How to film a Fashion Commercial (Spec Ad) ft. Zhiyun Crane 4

Hello, my name is Victor and today's tutorial is brought to you by Juyen. Today I'm going to teach you guys how to create a fashion spec ad and we're going to break down everything from production, gear, all the way to tips and tricks in terms of making a spec commercial. So let's talk about pre-production and planning. First of all, what are you using this spec ad for? Are you trying to hook in clients or are you trying to showcase something for your skills? Maybe it's your creative vision or your execution. Now the spec guide for me is to showcase what I can do with a psych wall.
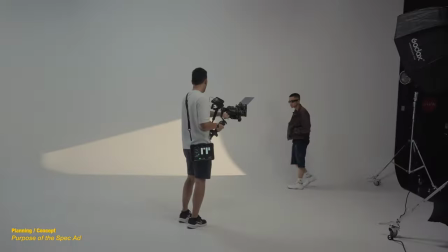Psych wall is a cyclorama wall where it has curves on the corners and it just looks like an infinite background.
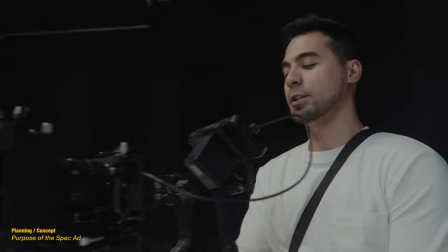So I really wanted to play with the lighting and also just commercial type movement in terms of fashion. And we're also mixing in some performance concept videos because I don't have any in my portfolio.
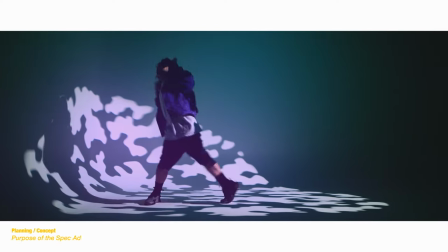So this is my opportunity to mix in performance piece and fashion at the same time while having this commercial look with a psych wall.
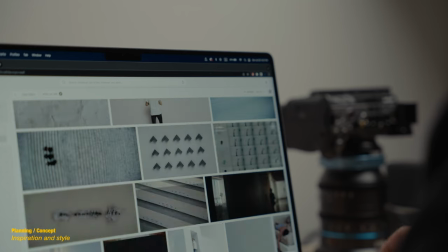So that's my overall plan for this video. Second thing you need to look out for is to find looks kind of like lighting setups. And I use frame set app for that. And they have a lot of commercials. You can type psych wall.
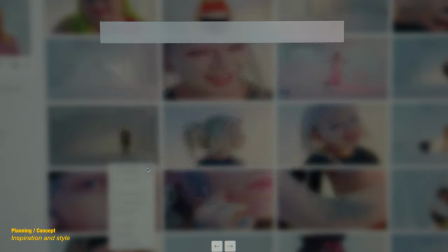You can type whatever you want. And you kind of you recreate that lighting. or you can kind of take inspiration from those. The third thing for pre-production and planning is kind of look at the brand and figure out what they are and what their target audience is. In this video, we have an indie brand from Toronto and that they are kind of like an artistic side.
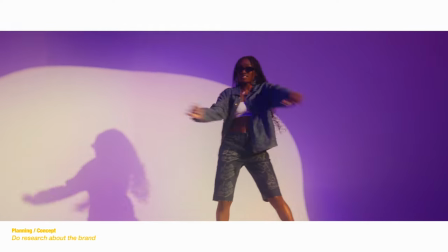So I'm using the artistic performance piece with their dancing and also mixed in with their fashion brand. So it's a good mix. And I feel like we really did pull off a decent spec ad for their brand.
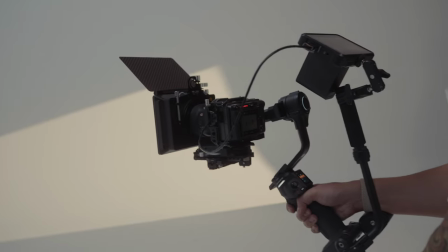I brought in my FX3 with me and that I was using the Sony 24 millimeter G Master lens and I just really wanted
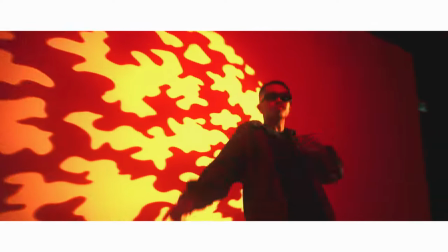a versatile focal length which can cover wide and some close-ups if I really wanted to and since this is a performance piece and a fashion shoot at the same time you kind of just want to have a decent wide angle on your setup and then we slapped on a Nisi matte box in there I put the C5 with their diffusion filter on there as well so that it kind of just blooms it for me and I'm not going to go into
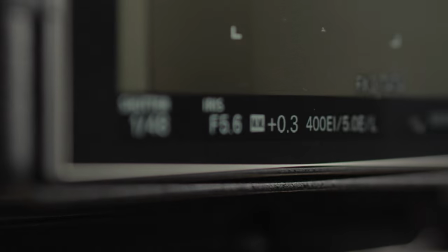detail with the camera settings but I just did CineEI 400 for this one.
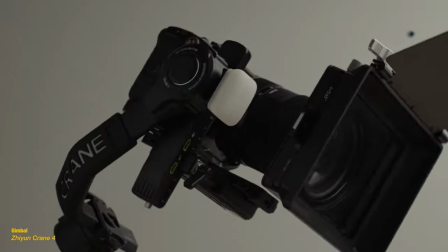We brought in the Jun Crane 4 and that gave us this professional look
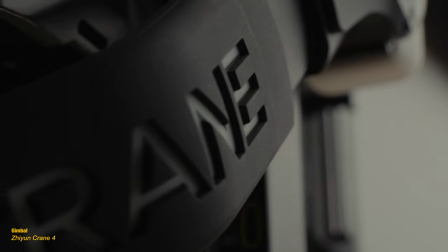with some dynamic gimbal movement but since we're going for that commercial look that you see on most ads. Most of them are either stabilized by a steadicam or a gimbal.
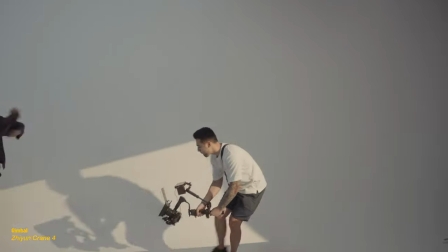And since this is a performance piece, we wanted to have dynamic movements alongside with the dancers.
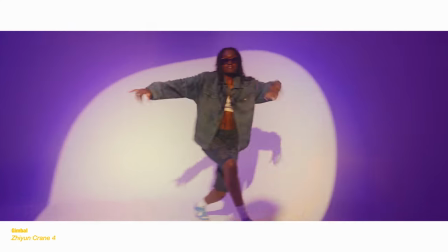So it worked out perfectly for what we're looking for in this type of shoot. And if used right, a gimbal can easily up your production value.
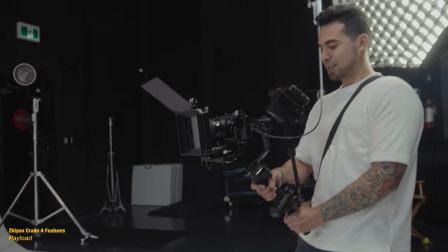So I just want to expand a little bit more on the new gimbal the crane 4 because this is a gimbal that can hold small cinema cameras like the
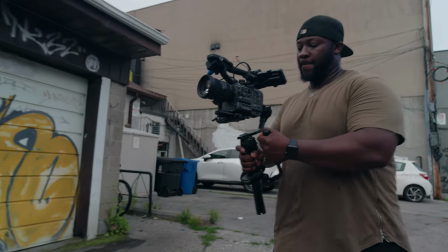fx6 or the fx3 that is rigged up onto
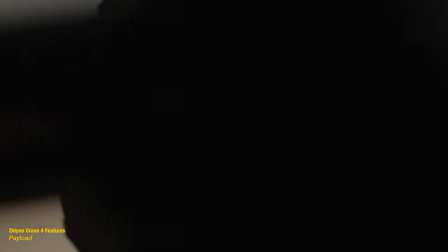your gimbal that means that you can have a heavy lens with your fx3 you can have a dedicated map box and you can rig it up
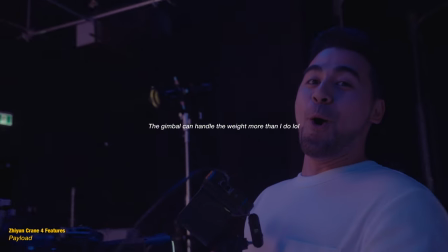and this gimbal can still handle the payload now another good thing for me especially i'm doing a lot more of vertical content in terms of client work is that this
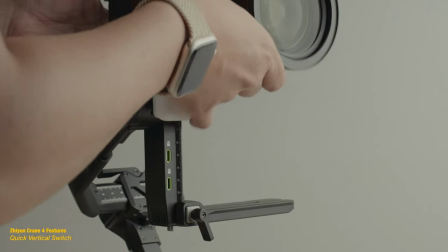offers a seamless switch between horizontal to vertical.
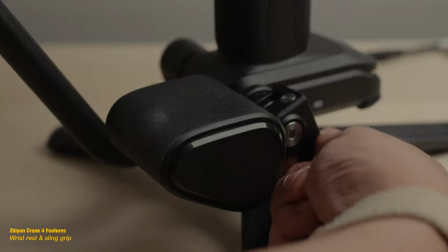Now the biggest addition that they added here which is that wrist rest and the adjustable sling grip.